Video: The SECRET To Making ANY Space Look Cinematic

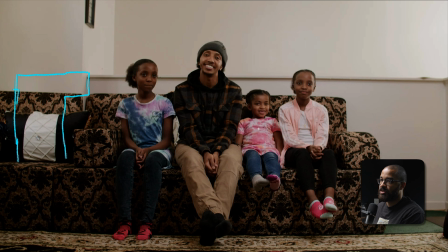So that's kind of our room and then we have a bunch of windows on the side here and then we just ended up putting black material over those windows because there was a window here and that's not something that we couldn't necessarily black out just due to the nature of it where it
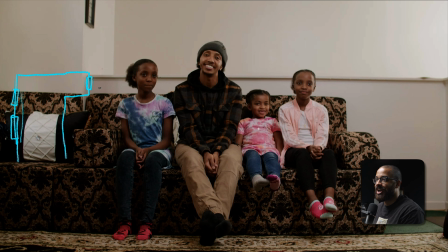was and the amount of black material so we basically had to pick a side and then also the sun was setting at this point so we didn't want to have that variable of all this light coming in and then the sun wasn't on this side so what we did is actually put a
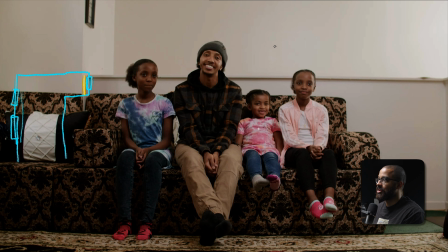small sheet of diffusion and it was just a bed sheet that we put over that to kind of harsh to soften that and that automatically gives us a side to start lighting from establishing a light and shadow side so we had our a camera here and then we had our camera here which
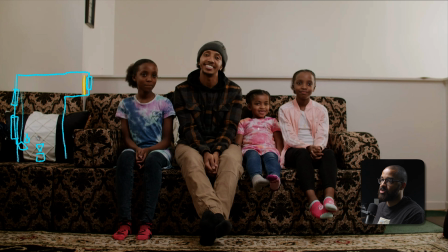was handheld shooting nice tights inserts of going back and forth whoever we were actually talking to so our couch here and then our four talent here so basically we already established a light and shadow side this is going to be my shadow so we're going gonna use that light to bring it up
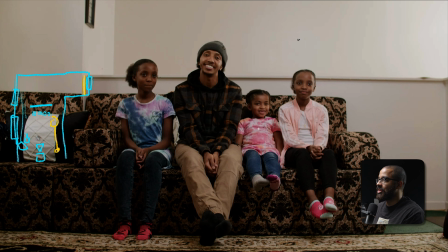so we had that for the 60b just boomed out and that was with the lantern and then this is just giving this nice wrap that we see obviously this isn't super commercial this is like a low contrast ratio but it feels very natural and it feels very real to the spaces that we're
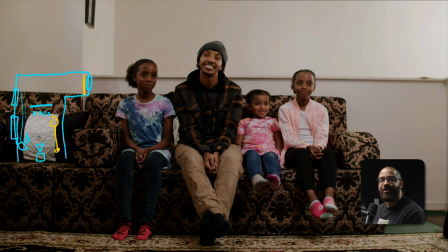shooting we don't want a very dramatic or high contrast interview for something that is supposed to be very lighthearted. We have a dad with his three beautiful children, and this is supposed to be something that's very heartwarming. So we're going to basically light it the same way with a low contrast ratio.
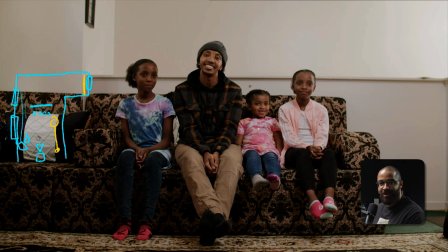We don't want anything too harsh or anything too dramatic. We have a lot of nice smiles to work with, and this is something that we saw that was very appropriate. So we just have that 60B with that lantern just hung here. And throughout all these interviews, this was at Max Power, and this is giving us a tiny tiniest catch light to them because it's just big enough to see that
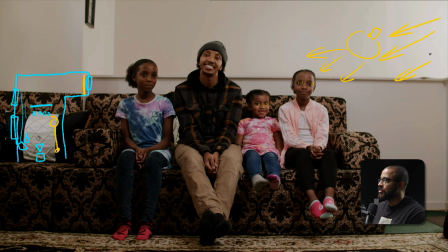and then we this was motivated by this light that was coming through here which we diffused with that and then with the black material on the side I know we're still working with a bunch of walls that were white so we're getting a lot of bounce but we still do have some shadow
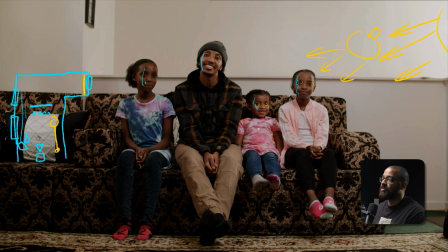on the left side of our subjects and it is enough to not be super flat so this is exactly what we worked with we basically went into each of the spaces, analyzed where the lighting was coming from, and then put our lights exactly there to motivate it and bring it back even forward.
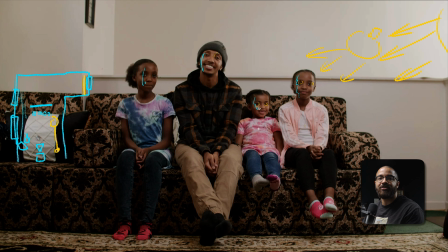And then just on the opposite side, just have some sort of negative. And this doesn't have to be a floppy. This can be just black material that you tape to the wall or just clip to anything that is there.
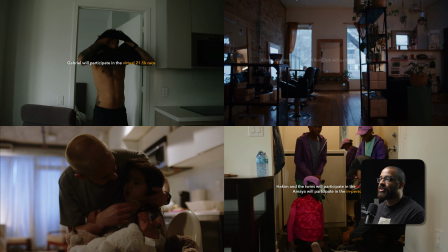As we just look at those interviews and we're talking about consistency, the next thing I want to talk about is how do you develop that across so many different stories?
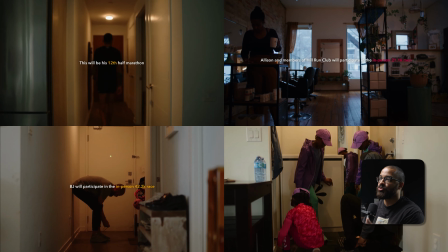Everybody has one goal in mind.
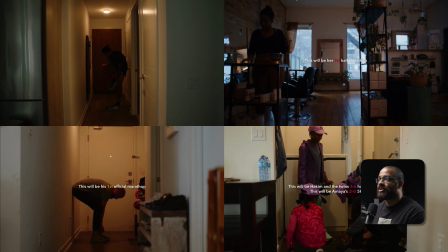They want to complete this marathon but how do you exactly shoot that to be consistent because you have so many relative different stories the general story
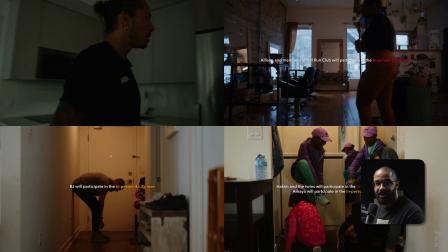is the same that everybody is training for this marathon but everybody has their own path to get there so everybody's internal story is going to be different
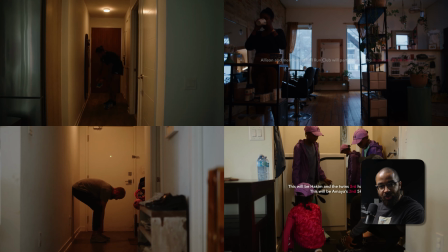but the general story is already there so the way to consistently do that is enter everybody's space and for this example here
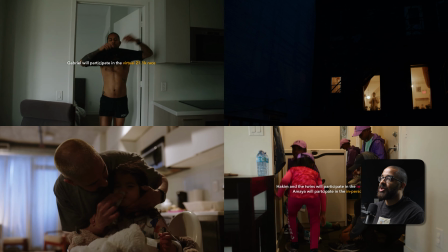go through their morning routine and what that exactly looks like up at the left we have our talent here he likes to run early in the morning and that's exactly what
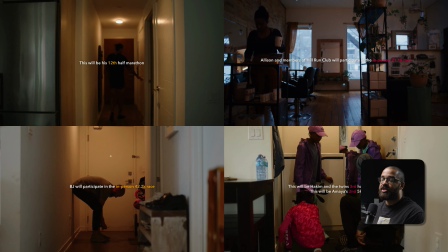he's doing here he's getting ready for a run and what we did in these spaces we didn't light anything we were just shooting on the 25
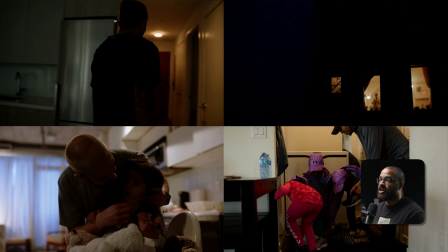millimeter vespid as well as the 50 millimeter vespid and just going with the flow in terms of shooting their talent so he's just walking from here to the door and then this is just already backlit from that light that we have in the hallway.
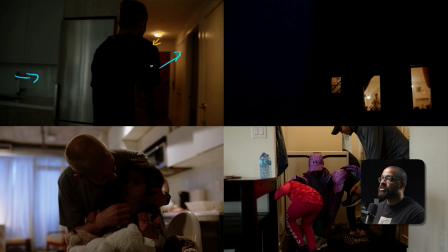So this is exactly what we're looking for. We're looking just to shoot into the lights that are already there. So this is going to pop him out. And this is obviously heavy contrast, but this is the documentary. This is supposed to feel real. This is what his morning feels like. It's not bright and airy. And then we just analyze the room and say, we can just turn these lights off.
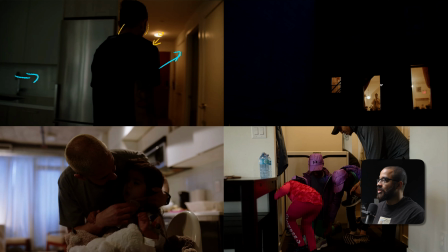Okay, let's run it. You get ready for a run. And then we go over to this subject here and we can analyze exactly what, ask her what she likes to do in the morning.
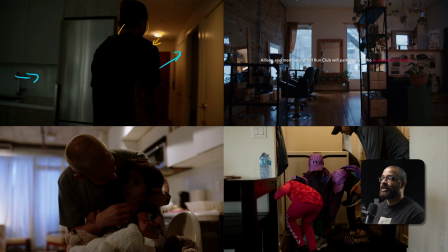And she likes to basically be in her space and she likes to get ready her day and start with a coffee and tea. So the consistency of process is everybody getting ready in their own space in the morning and what they like to do.
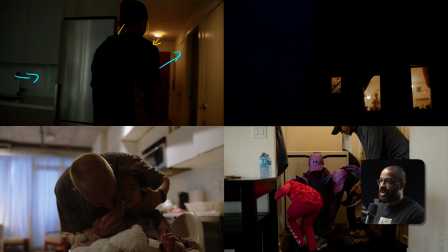In this case here we have our talent getting his kids ready for school. This is just analyzing turning all the lights in the background on so we have a nice natural backlight. Obviously this is more heavy contrast but this is what is real and this is what their morning looks like and then in this case we hear we have them ready
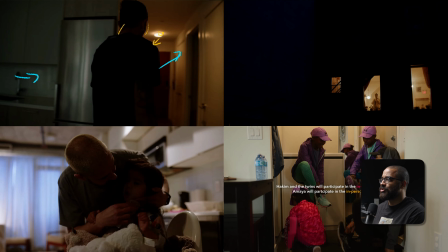getting ready for a morning run so when you're asking for consistency and shooting across so many different stories is shoot the same action
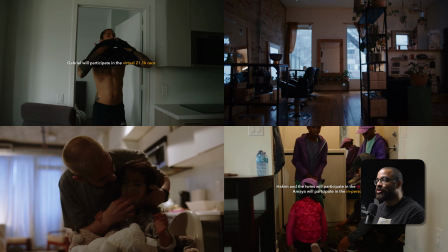of everybody and then you could easily cut to that it's basically telling
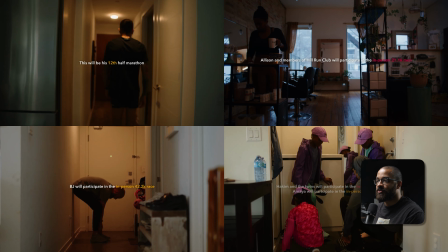one story through each of their different lives because it's everybody doing the similar
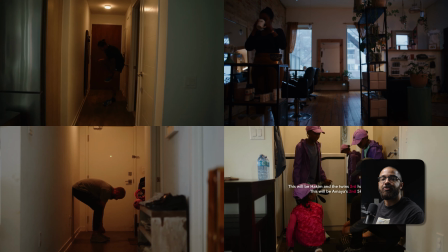action of starting their morning routine but everybody has their own individual things that they're doing
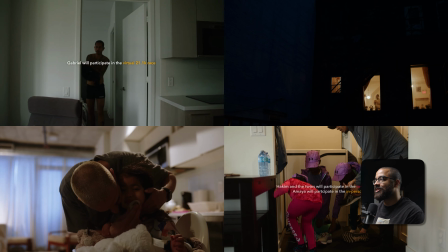throughout so when you're shooting these scenes and you're shooting multiple people's
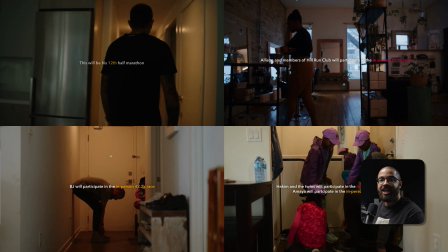spaces and everything like that just do the same thing across everybody's space and then you'll see in posts or when you're developing the story and working through
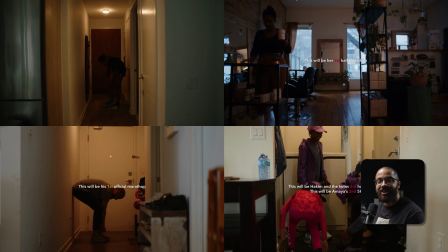these interviews that you have something to cut to when people are talking about what that morning looks like or what their trials in their life look
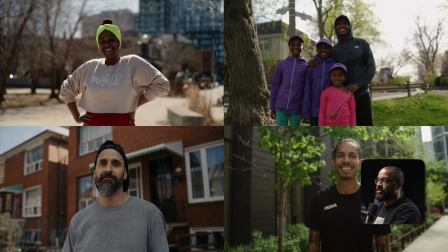like. The last thing I want to talk about consistency is this series of hero shots that we have here
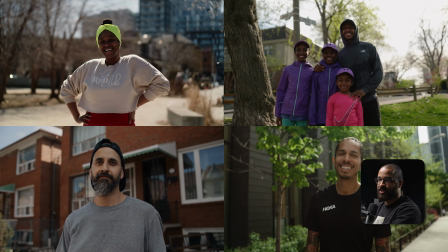and then what I mean by hero shots is when you start breaking the fourth wall and they're looking directly into the camera.
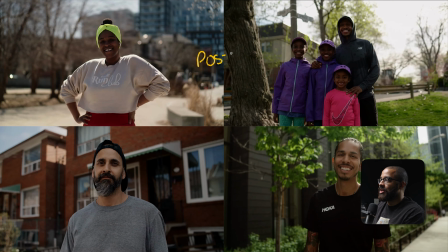So this is basically after a post run and then everything that is associated with a post run is usually like the runner's high. I don't know if there we have a lot of runners out there but the runner's high is just basically the feeling you feel great and then that is leading to empowerment.
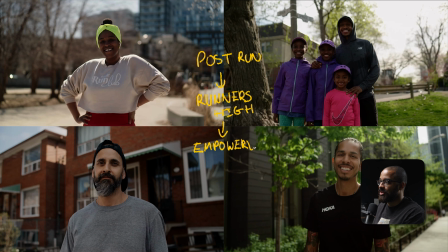Running makes them feel good. So they're at this point they're empowered and they are training for something that is bigger than even themselves. They are training for a marathon and then we associate this with a hero shot. So we like to shoot this both at 24 FPS and then also 60 frames per second.
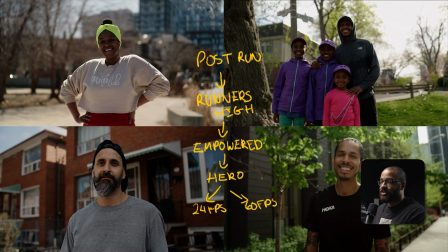So we have something to work with. We always like to obviously keep everything consistent, but also give us ourselves options. So this is us interviewing them after the run, telling them how we feel and then stepping back and shooting these hero shots where like they're looking directly into camera, breaking the fourth wall.
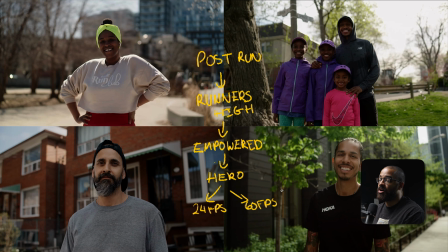I feel great about my run. I feel great training into this journey. Although it's hard, I am loving every second of it.
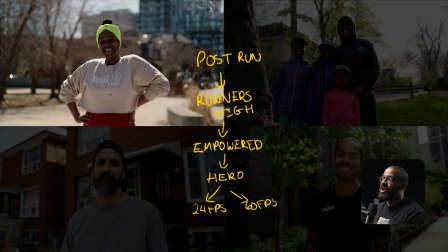And when we did this for each of these people, we have her after her running with her run club and she feels great.
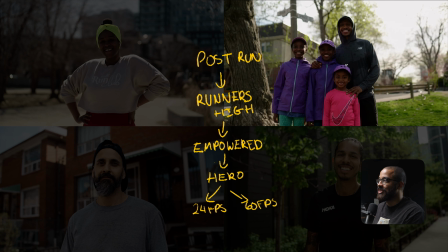So we're going to do that hero shot. So we have this father figure with his three daughters and it's a privilege that he gets to train them and they love doing it as well.
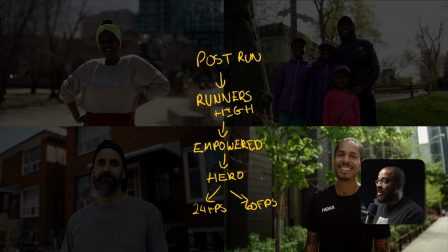So it's a family activity. So they all feel great about it. We have this Gabriel training for his, I think at this point was one of his 20th marathons. and then he feels great about training because he this is something
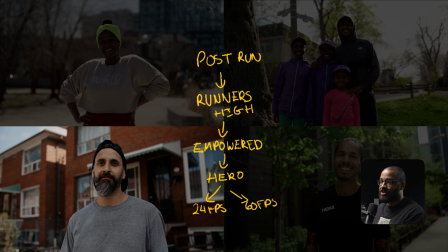that he loves and is passionate about and then we have this father figure here who uses running to take away the stress and this
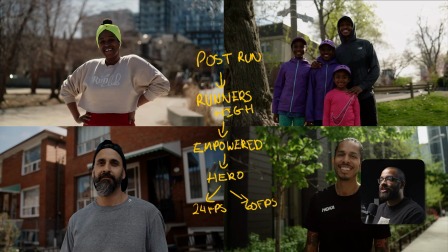is something that he is passionate about as well so it's shooting the same thing with all these different stories and when we realize that we have to keep
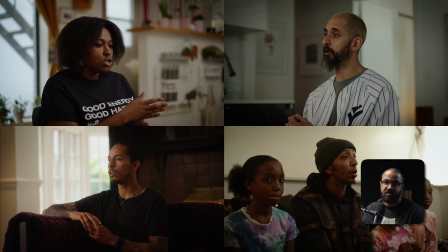this consistency you have to keep a visual language constant throughout a documentary series it's because we did research we looked at so many documentaries on
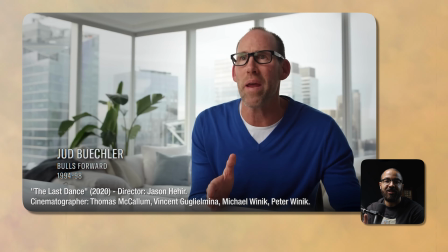Netflix and stuff that we liked with multiple different people. And we realized that they just shot the same thing for all these different stories.
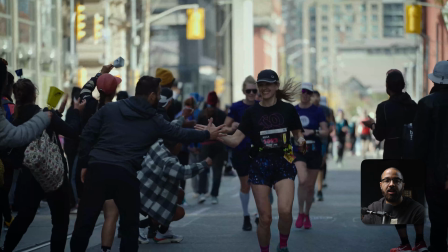They shot all the same scenarios and basically situations, but then let it play out because everybody has their own routine. So when you're going into any documentary series or anything about interviewing or telling somebody's story,
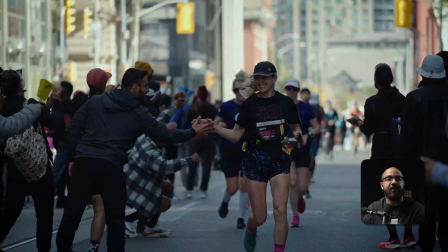just keep these things in mind when you have to bridge multiple stories,
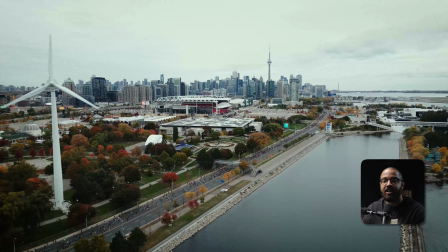because that is the biggest thing that we even struggled with with this project is bridging the stories together to make a cohesive story.